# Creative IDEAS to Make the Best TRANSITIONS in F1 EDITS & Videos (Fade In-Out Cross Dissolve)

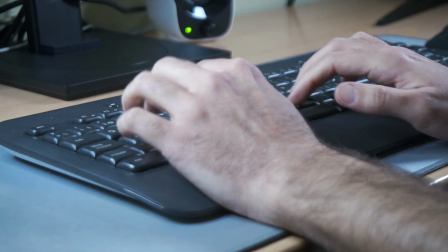0s takes the place to Ferraris.
A transition is one of the most important techniques when you are making Formula 1 edits. These transitions, like this one, or this one, or this one, for example.
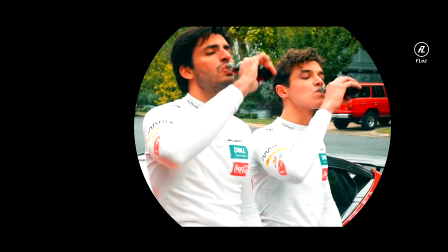14s
In this video, I will explain all transitions I was using in my Formula 1 edits,
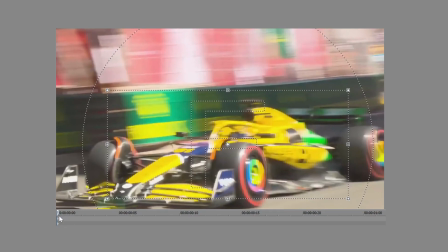21s
and in that way, your videos will increase the quality massively. So stay tuned, this video is gold. My name is Dani Lozano. I am Formula 1 content creator and video editor that was creating during the last 10
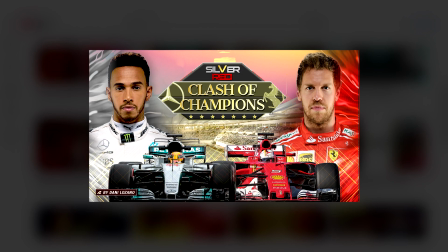37s
years Formula 1 edits and documentaries on my main YouTube channel,
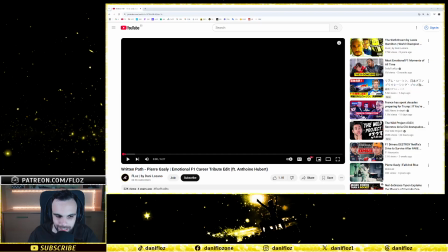42s
Floss by Dani Lozano. So let's start with this video, Right and Path by Pierre,
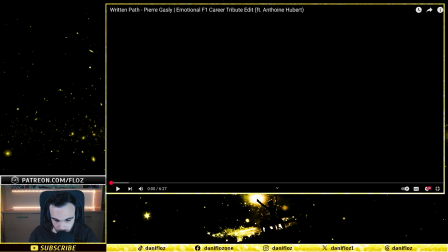47s
a super basic transition that most of the people use, not only in Formula 1 in general, that is this one. It's at the beginning of the video and the name is Fade In. From the black screen, you start to introduce the image little by little.
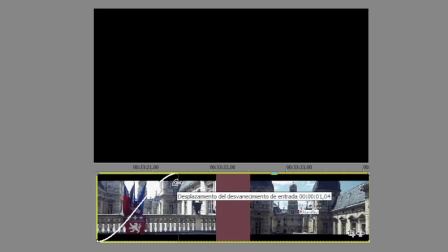67s
Super easy to make. And this is a fantastic way to start an edit.
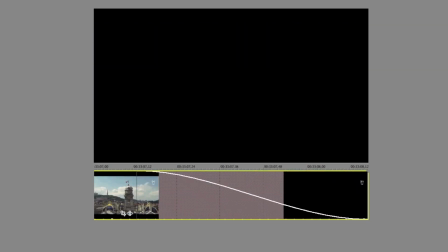70s
If it would be in the opposite way, little by little going on to black, instead of fading will be a fade out transition.
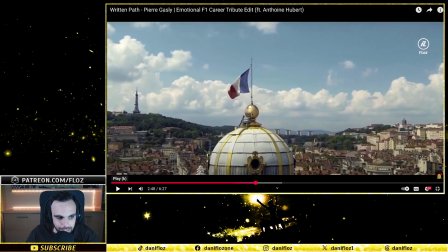77s
This is very interesting. In another part of the edit, I'm using first the fade out and then immediately the fade in to transitioning from one scene to another. Look at that.
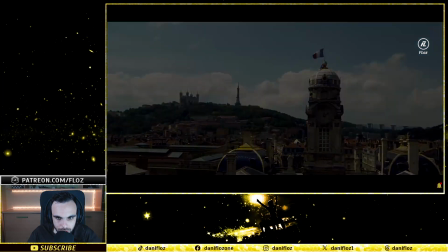93s
Here is the fade out. And now the fade in.
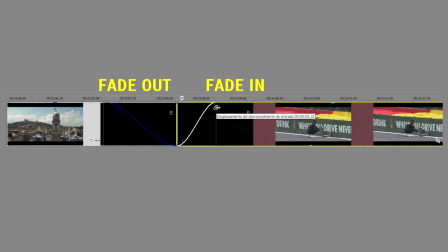100s
Mixing the fade out and the fade in is good in edits or videos where you would
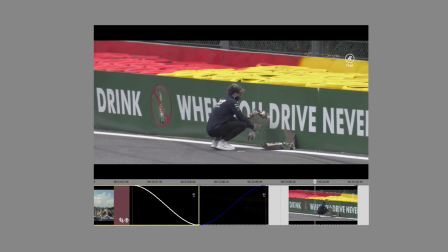107s
like to let know to the viewer that between one scene into the next one are disconnected ones from each other,
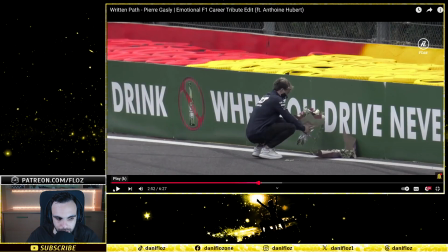114s
are separated in time. What I'm trying to explain with this transition is that these two scenes,
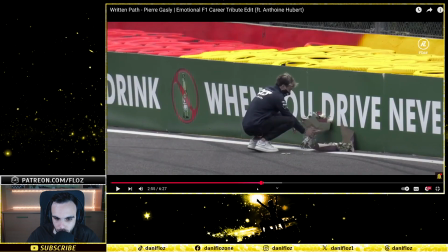119s
this monument and the moment Gasly is paying tribute with flowers to one of his friends that passed away, are independent one from another.
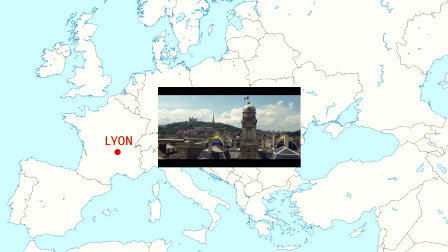127s
This one takes place in this city that I think is Lyon, and this is at Spa-Francorchamps during the Belgian Grand Prix.
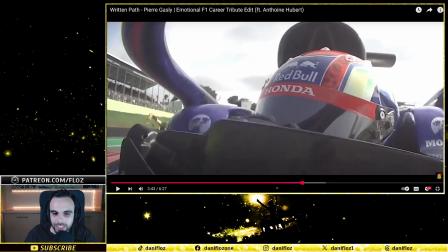133s
Another interesting transition, this one is named Cross Dissolve. It's to mix the ending of a piece of footage with the beginning of the next one, creating like a fusion.
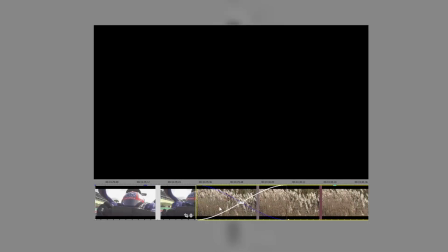150s
The scene of the onboard camera is starting to fade out, but at the same time is fading the next one. That is this scene with this field. In any moment you see a black screen instead of what happened in the fade out and fade in transition technique. That's a cross dissolve, and you can see how I repeat it again.
God, this is the best day of my life.
In this case, to try to create the effect that these plants that are complete dry and yellow, they need a bit of water,
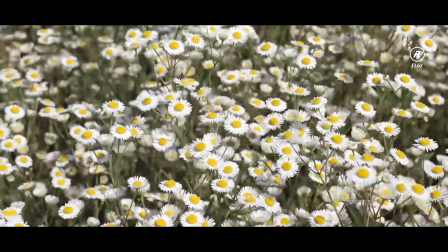180s
suddenly are transformed into a very beautiful green field full of white flowers around.
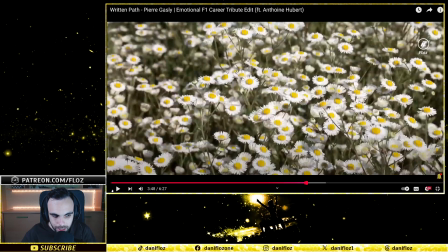187s
Here once again I do it again. The cross dissolve between the flowers and the Pierre Gasly face in the podium ceremony spreading the champagne.
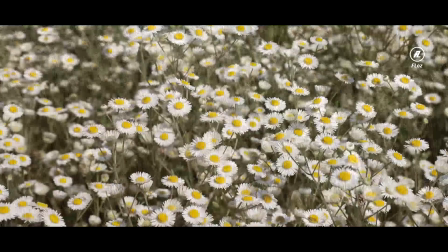196s My life.
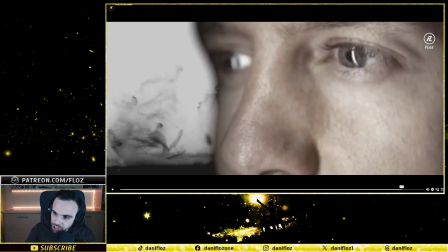201s
Another transition example, in this case is not a proper full transition because it's about the ending of the edit that I made in 2019 about Sebastian Vettel.
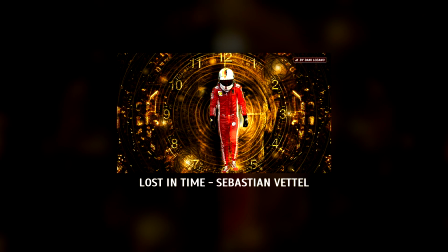212s
Lost in Time is the name of the video on YouTube. This is, let's say, a transition to the end of the video.
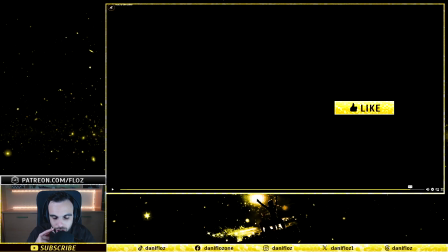222s
In this case, the transition is focused in the eyes of the kid.
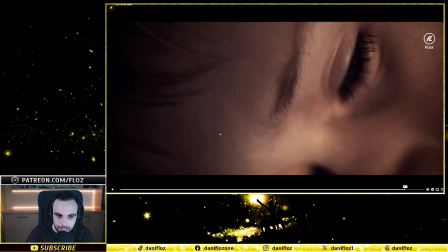226s
In the moment the kid closes the eyes, the screen goes to black, simulating the vision of the kid.
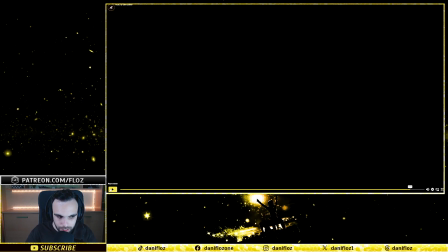232s
You can use the elements you are seeing on the screen to generate transitions.
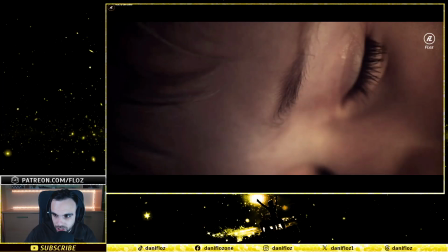236s
Instead of doing that, you can change to another scene. It will be another transition. And also I have to say that it's synchronized with the music, the transition.